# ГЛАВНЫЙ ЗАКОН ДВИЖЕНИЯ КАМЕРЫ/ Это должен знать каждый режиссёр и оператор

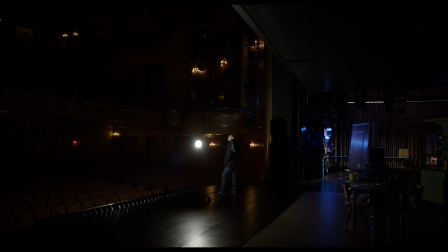[4:32]
Вот весьма традиционное решение для фильма. Джейк выходит из гримерки, и камера подхватывает его движение, что становится мотивацией для ее перемещения. А затем герой приводит нас на сцену, где камера цепляется за нового персонажа Майка. Кстати, здесь вы можете видеть склейку, где камера на момент теряет из виду Джейка.
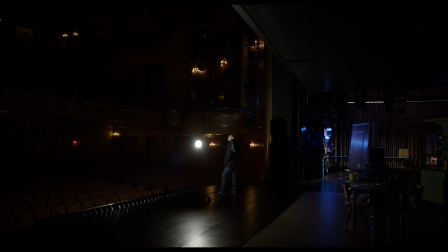[4:51]
В этом примере персонаж становится некоторым мостиком между сценами, и он, по сути, выступает некоторым эквивалентом монтажной склейки.
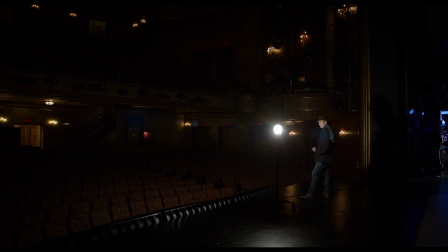[5:00]
При этом такое решение не тормозит повествование и не выглядит слишком постановочным,
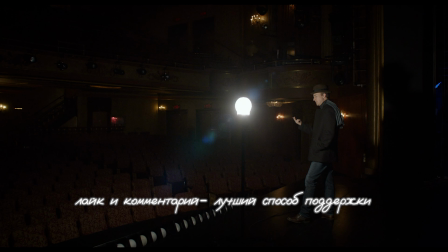[5:05]
ибо имеет в себе мотивацию для движения и дальнейшего переключения на события уже следующей сцены.
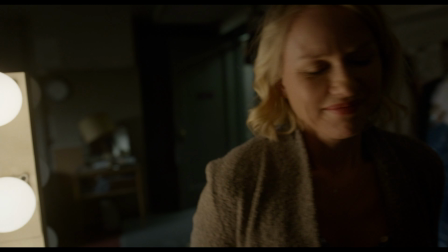[5:14]
Гениальность Любецкий и Ньяриту в том, что все подобные швы между сценами не просто отлично спланированы,
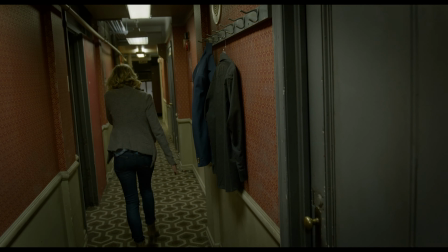[5:21]
но и сделаны таким образом, чтобы не терять динамику действия при переходе между сценами,
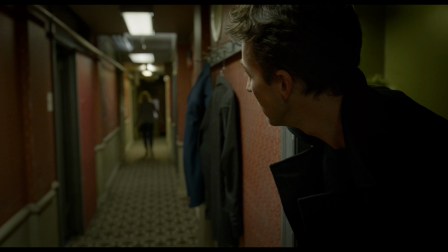[5:28]
и всегда имеет в себе мотивацию.
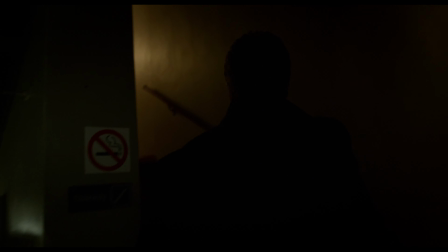[5:31]
Теперь давайте рассмотрим примеры с раскрытием и возьмем для этого великолепный кадр из сериала «Во все тяжкие».
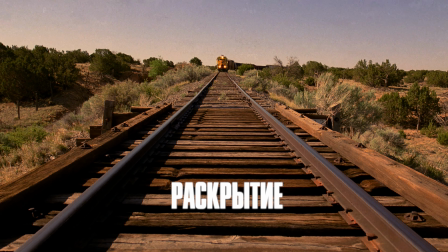[5:39]
Когда локомотив становится достаточно близко к камере, она начинает подниматься вверх и элегантно
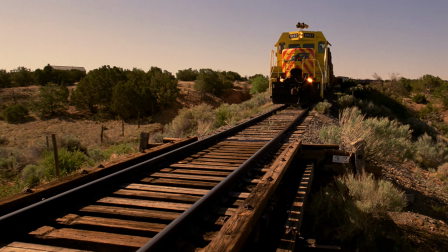[5:46]
разворачивается при этом очень близко к поезду, и эта близость создает отличный параллакс движения.
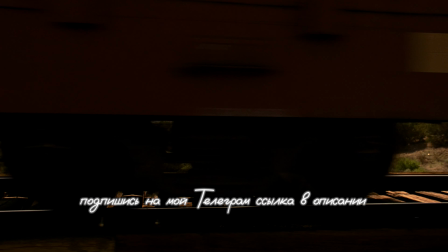[5:53]
Далее камера идет в противоположную сторону от движения состава, но фокусирует свое внимание на колесах поезда.
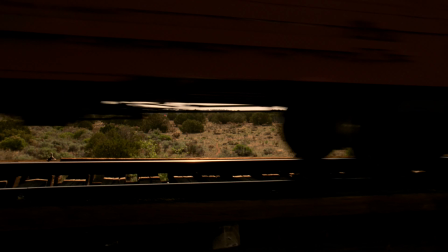[6:01]
А разностороннее движение крана и объекта хорошо усиливает динамику действия.
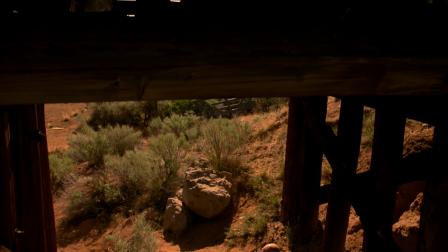[6:07]
И вот теперь нам открывается мотивация движения,
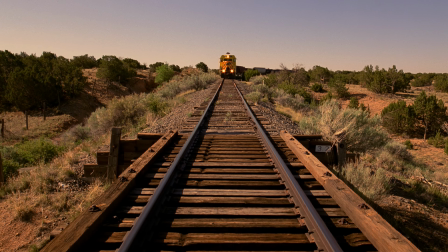[6:11]
когда камера опускается под мост и раскрывает нам героев, которые собираются обворовать этот поезд.
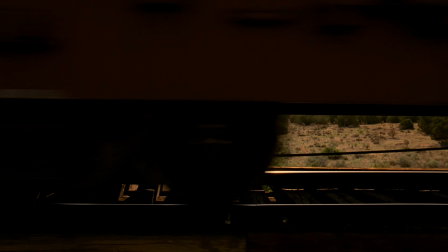[6:18]
В этом примере интересно то, что сначала кажется, будто это кадр слежения, и даже в моменте, когда кран едет к героям,
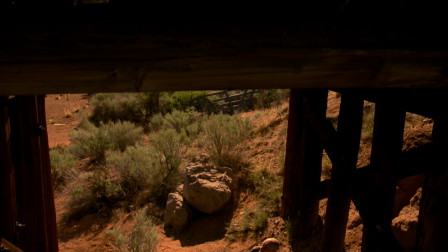[6:25]
он все равно старается ухватить часть поезда, чтобы движение не выпадало из контекста действия.
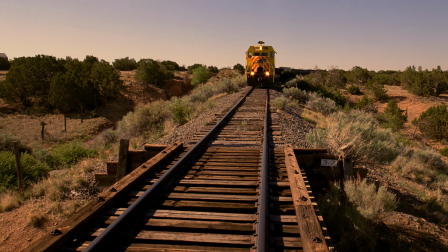[6:31]
Здесь раскрытие персонажей под мостом дает зрителю новую информацию, и движение камеры выглядит мотивированным.
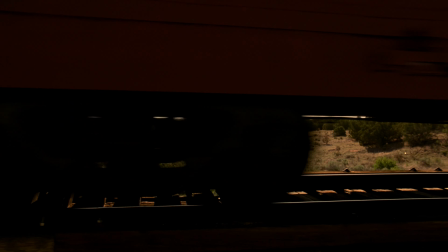[6:39]
Хотя стоит отметить, что это очень крутой шот и довольно-таки сложно постановочный,
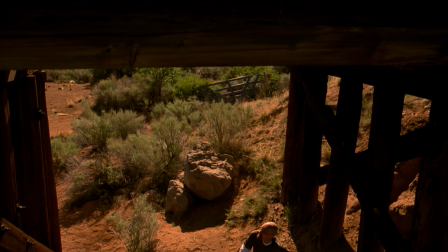[6:44]
хотя бы в силу того, что камера проходит очень близко к поезду, и она могла быть тупо им снесена.
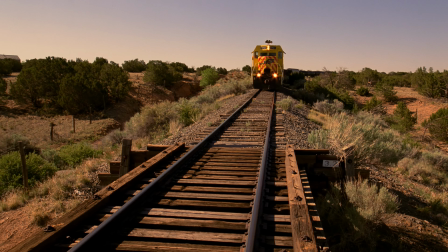[6:49]
Но и сам характер движения тут довольно-таки сложный, ибо камера сначала поднимается, затем разворачивается и еще и опускается.
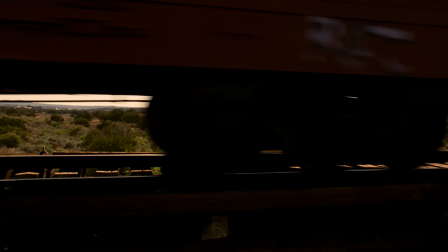[6:57]
Также стоит иметь в виду, что если дубль не получается, то нужно отгонять поезд на исходную точку, что вряд ли самое быстрое занятие.
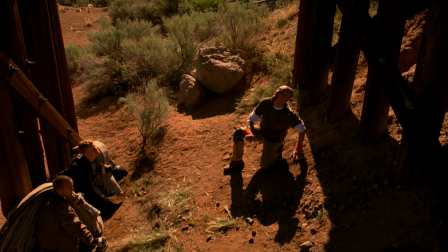[7:05]
Разносторонность в движении камеры и смена ее направления делает этот шот увлекательным,
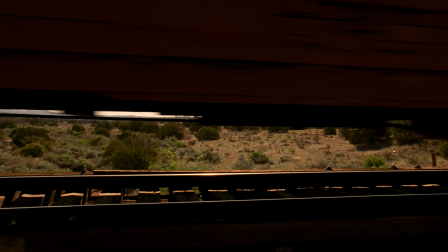[7:11]
а мотивация движения делает кадр способом визуального повествования.
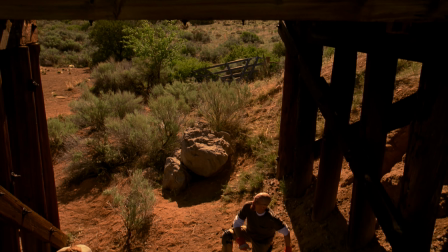[7:16]
Давайте рассмотрим еще один пример раскрытия из фильма «Хороший, плохой, злой» Серджио Леоне.
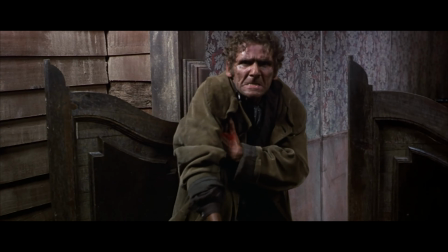[7:22]
Здесь режиссер великолепно использует мотивированное движение камеры.
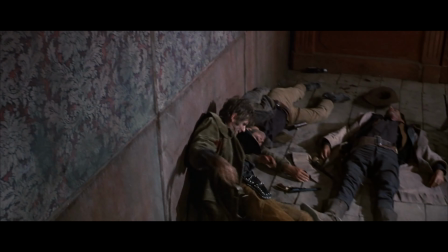[7:28]
Посмотрите, как камера подхватывает падение персонажа и использует его как мотивацию,
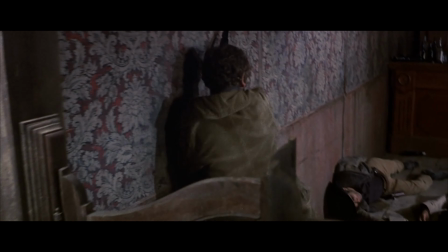[7:34]
чтобы раскрыть тела других героев, убитых в схватке, посредством наезда.
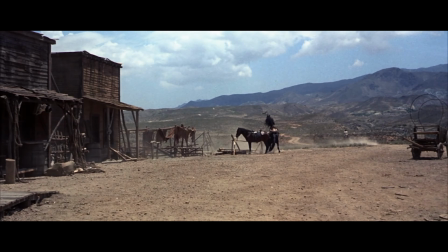[7:38]
Этот подхват помогает сделать движение камеры естественным,
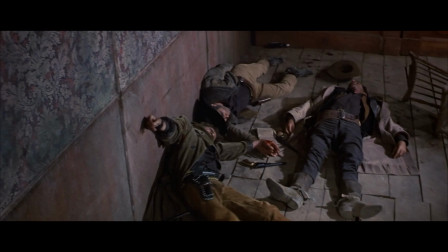[7:42]
будто зритель делает несколько шагов вперед, чтобы посмотреть, как падает персонаж, и заодно замечает другие тела. И это пример эталонной работы режиссера с движением камеры. Теперь рассмотрим четвертый тип мотивации как способ акцента и обратимся к сцене из сериала «Охотник за разумом».
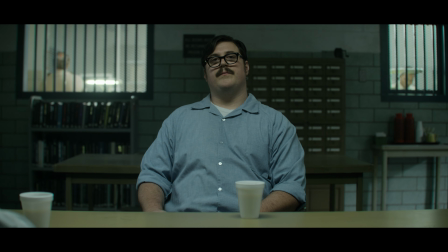[8:01]
Здесь в один момент сцены начинается наезд на серийного убийцу Эда Кемпера, который признается в истинных мотивах своих преступлений.
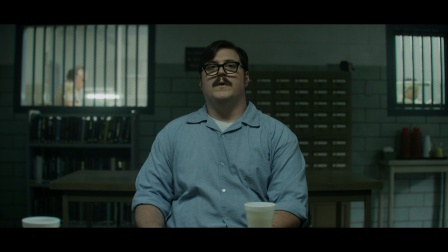[8:10]
Тут мы видим откровение персонажа, и это ключевой эпизод сцены,
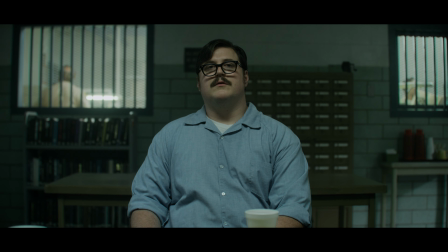[8:14]
который Финчер выделяет с помощью наезда камеры, тем самым акцентируя внимание зрителя на словах героя.
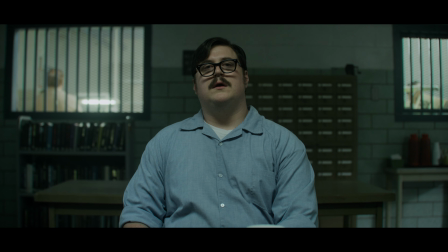[8:21]
При этом обратите внимание на характер движения. Оно очень медленное и тягучее, и для этого также есть своя мотивация.
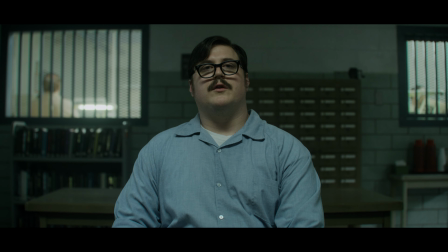[8:29]
Слова Кемпера леденят душу, и эту холодность Финчер передает таким медленным, едва заметным наездом.
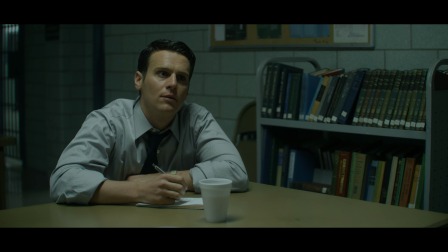[8:37]
Давайте рассмотрим еще один пример из фильма «Старикам тут не место».
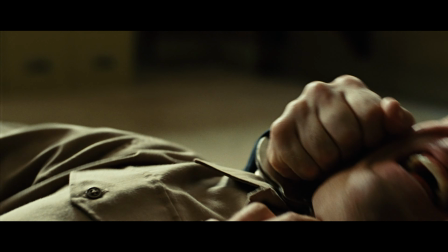[8:40]
Здесь используется наезд камеры на кране с поворотом вокруг своей оси.
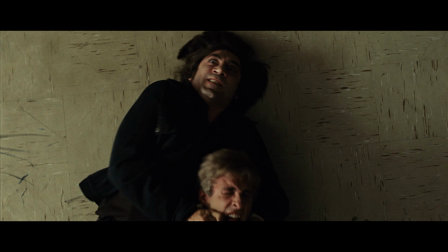[8:45]
Вращение камеры делает наезд более акцентированным и помогает выйти на крупный план Чикура – фаз.
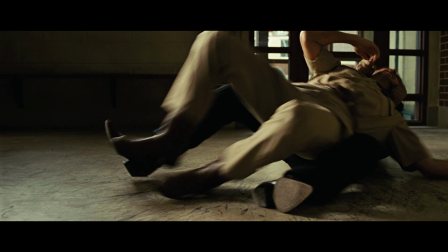[8:52]
Фронтальный кадр – это самый эмоциональный способ показать героя на экране,
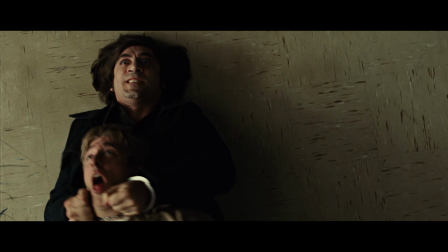[8:56]
а этот шот впервые раскрывает лицо героя Хавьера Бардема, которое ранее не было заявлено в фильме.
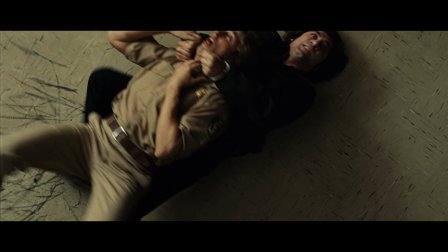[9:03]
Здесь наезд является способом заявки персонажа и помогает
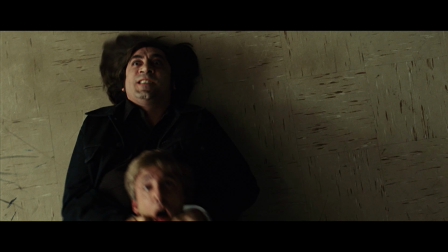[9:08]
акцентировать внимание на жестокости и бесчеловечности Чигура. Сегодня я рассказал вам о мотивации движения камеры и надеюсь, теперь вы будете уделять этому аспекту режиссуры должное внимание. Если вы хотите узнать больше о движении камеры, то на канале есть целый плейлист по этой теме, ссылка в описании и по подсказке. Если вам было полезно это видео, то ставьте ему лайк, пишите комментарий в поддержку и подписывайтесь на канал, чтобы не пропустить новые видео. Всем вам большое спасибо за просмотр и до новых встреч на этом канале.